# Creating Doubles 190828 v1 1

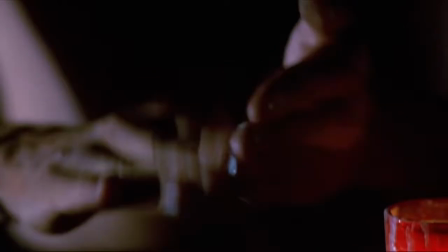20:39 When actor Brandon Lee was accidentally killed during production, they used a body double and digital face replacement to complete the film, like for this shot here.
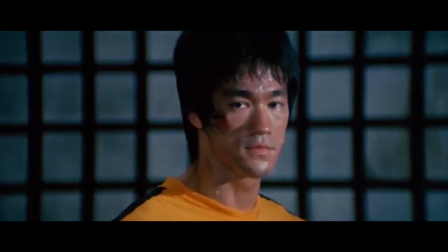20:52 When his father Bruce Lee passed away during production on Game of Death, the filmmakers resorted to using a cardboard cutout of Lee's face to complete the scene.
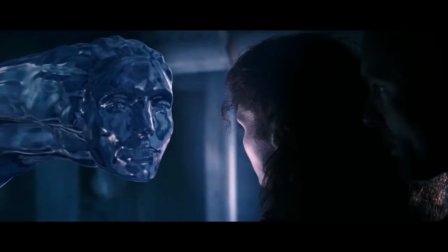21:01 Obviously, technology has come a long way since then. Visual effects artists have been able to create human performances in the computer since The Abyss.
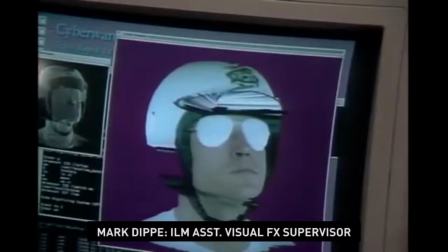21:10 We can reconstruct the actor's face and digitize his expressions as you wish. Animate, model, create very realistic, very strong human faces.
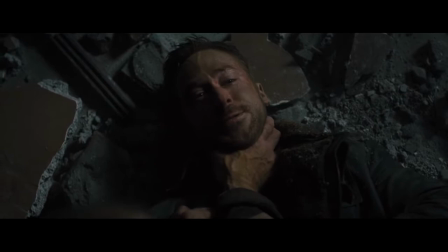21:23 As the years go on and the technology keeps getting better, audiences are consistently being fooled all over again,
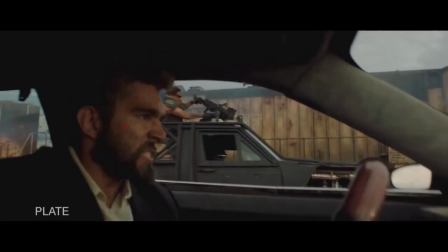21:29 unable to tell if what they're seeing is really the actor or a stunt double. This new era of facial capture and compositing is truly remarkable.
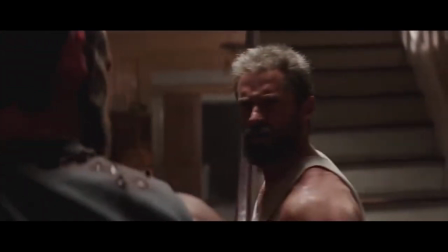21:40 Computers are now able to track an actor's face relatively easily,
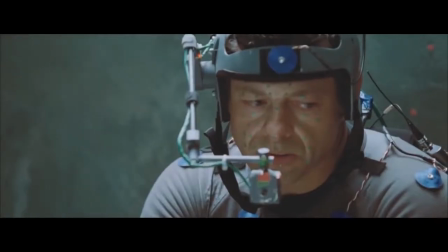21:43 and the animators are able to use the actor's performance shot on set to create whatever kind of character they need to, or to de-age the actor.
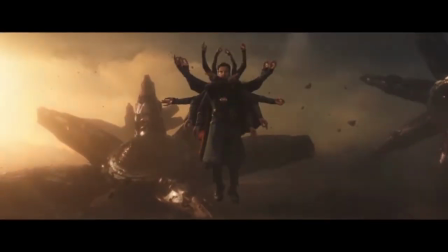21:54 Yeah, did I mention there were infinite possibilities?
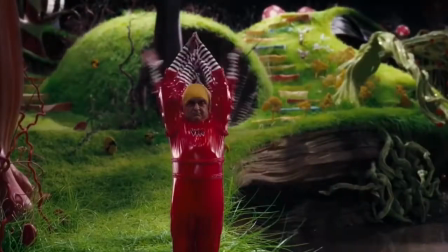21:58 And that this is probably the most common visual effect that audiences will continue to see time and time again.
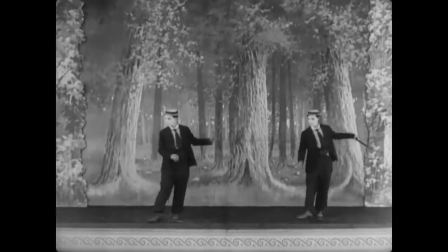22:04 Anyway, I hope you enjoyed this video and taking a look at the evolution of this effect. It was fascinating to research, and if you're interested in any more information on this topic,
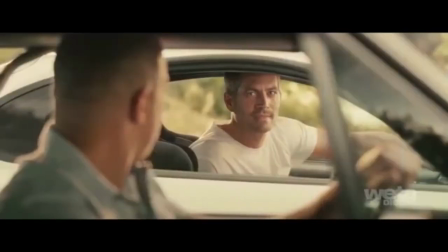22:13 we'll provide links below for related articles, as well as the full VFX breakdowns featured in this video.
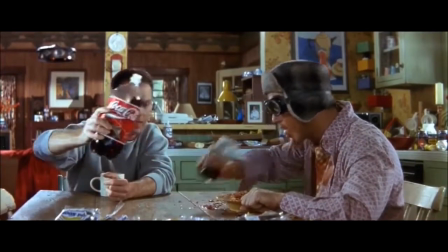22:18 Lastly, if you want to know what movie any of the clips are from, just turn on closed captioning. Thank you very much for your time, and remember that the effect should serve the story.
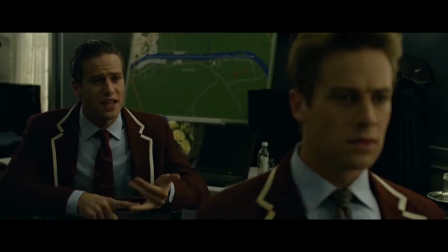22:27 So in closing, here's David Fincher explaining that sometimes to effectively create doubles, even the stupid little things can make an audience believe they're both really there.
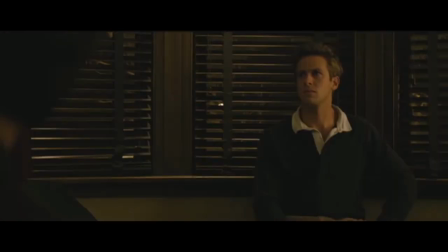22:35 Every freshman is issued one of these, and somewhere in this book it says you can't steal from another student.
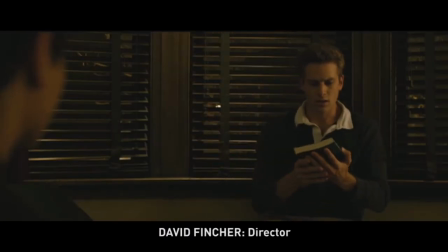22:40 It's amazing how these tiny little things can put 2 people in the room. Like, the fact that Tyler just throws the student handbook over to Cameron and Cameron snatches it out of there and walks away.
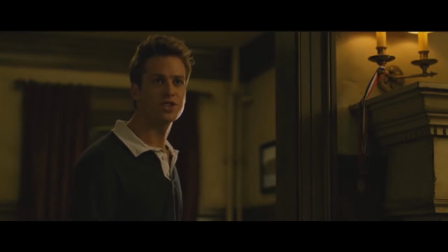22:50 These little stupid things just make them feel more like they're in the same room. Alright, that's it for today.